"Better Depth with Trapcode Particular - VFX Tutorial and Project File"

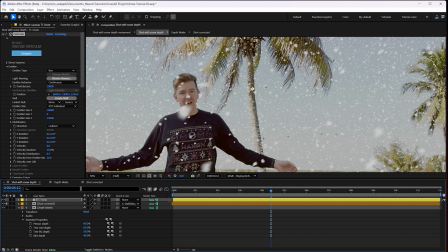Now, this was a handheld shot originally, so if I unhide all this stuff, you can see I've got
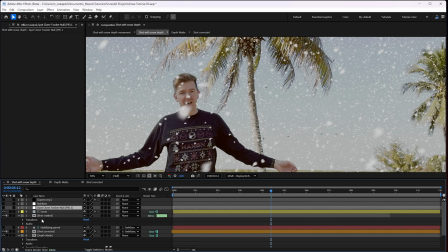some spot clone tracker that I used on this shot to track it,
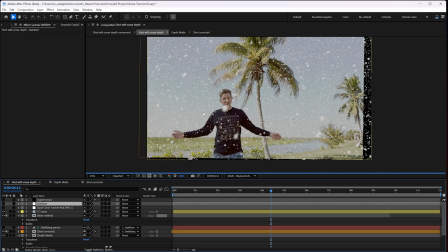and then applied that same tracking information back, but in reverse, so I stabilized the shot so everything was sitting perfectly still. Did the same thing in the depth mat and this one, so that the particles, I wouldn't have to mess with trying to camera track the particles into the scene. So everything was perfectly still, made the particles happen. Then I used Supercomp. I should point that out as well.
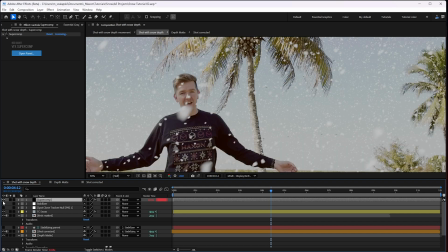I turn it back on. Supercomp just, open the Supercomp panel up here real quick.
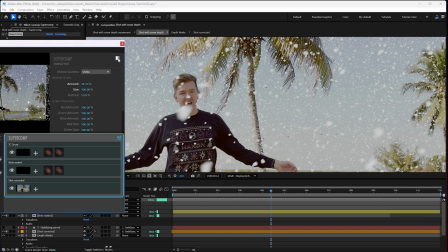So I turn it off and on. You see how much more integrated that snow feels into the shot. It's just kind of picking up all the colors from outside. Also the birds fit into the shot better as well. Right now they're a little too dark. All I did in Supercomp is I applied some light wrap to the birds and some haze to the birds at the kind of default settings for the haze,
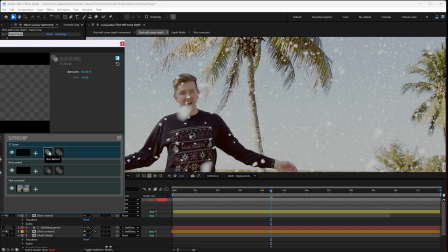and just lightened the light wrap somewhat. And then put some blur behind on the snowflakes. So where it's a little bit transparent here with the motion blur, it kind of blurring what's kind of behind it just helps it sit and feel set in the scene more. Plus they're all 50% opacity anyway. And then a bit of haze to help them really sit in with the color scene.
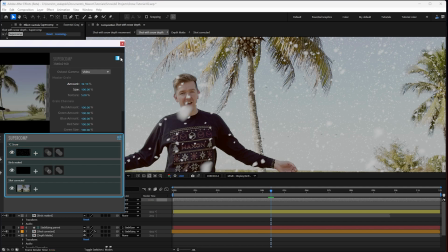So we're here, Supercomp off. Looks like that, which is, you know, it's not bad, but Supercomp really just helps everything sit into the scene and feel like it belongs.
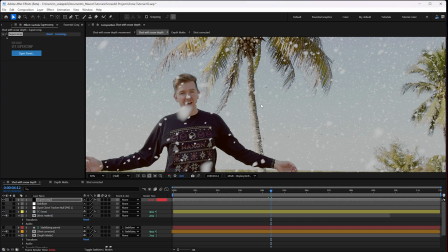But then again, like I said, this is a completely still scene. The camera's not moving around. It's just the snow's falling and I'm talking. So in my actual main comp here,
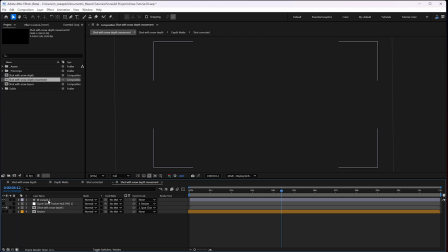I brought back the original camera motion and added a bit of extra movement with some universe camera shake. Just using the handheld preset. And then some Magical Looks.
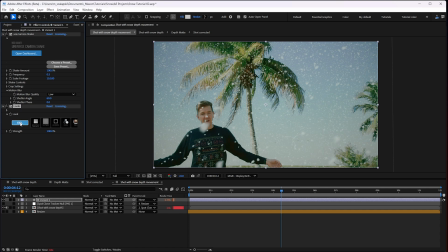Now, in Magical Looks, I do have, if you notice here,
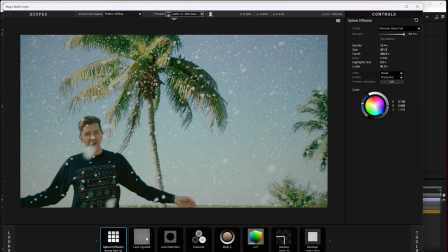in Magical Looks, I got some diffusion to help, you know, against just so that everything was shot together, but, and some, you know, some vignette and other stuff to make it look nice. But the important thing is I have lens distortion on here.
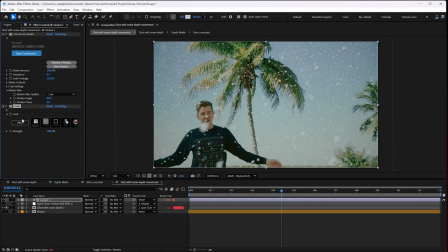And the important thing is that I have to put the lens distortion on after the camera shake, because otherwise your camera distortion will be moving around with the camera, the fake camera movement, and that just cannot stand. So there you go. A nice way to get Trapcode Particular to sit nicely in your scene.
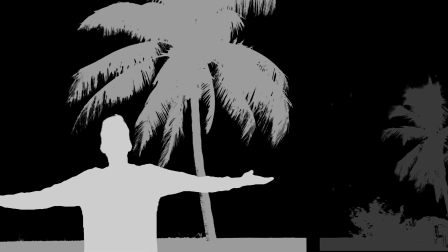You just got to cut out each element with masking or rotoscoping or keying that you want to have each different layer,
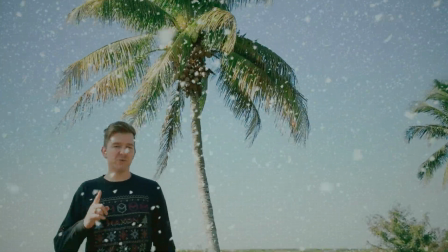and then set it up like I showed you with the tint effect to easily control it inside your main comp. And of course, if you're using a 3D renderer like Redshift, you can just tick on to have a depth pass put out for you that automatically has everything at its correct depth, and you can easily integrate your Trapcode Particular particles in any scene.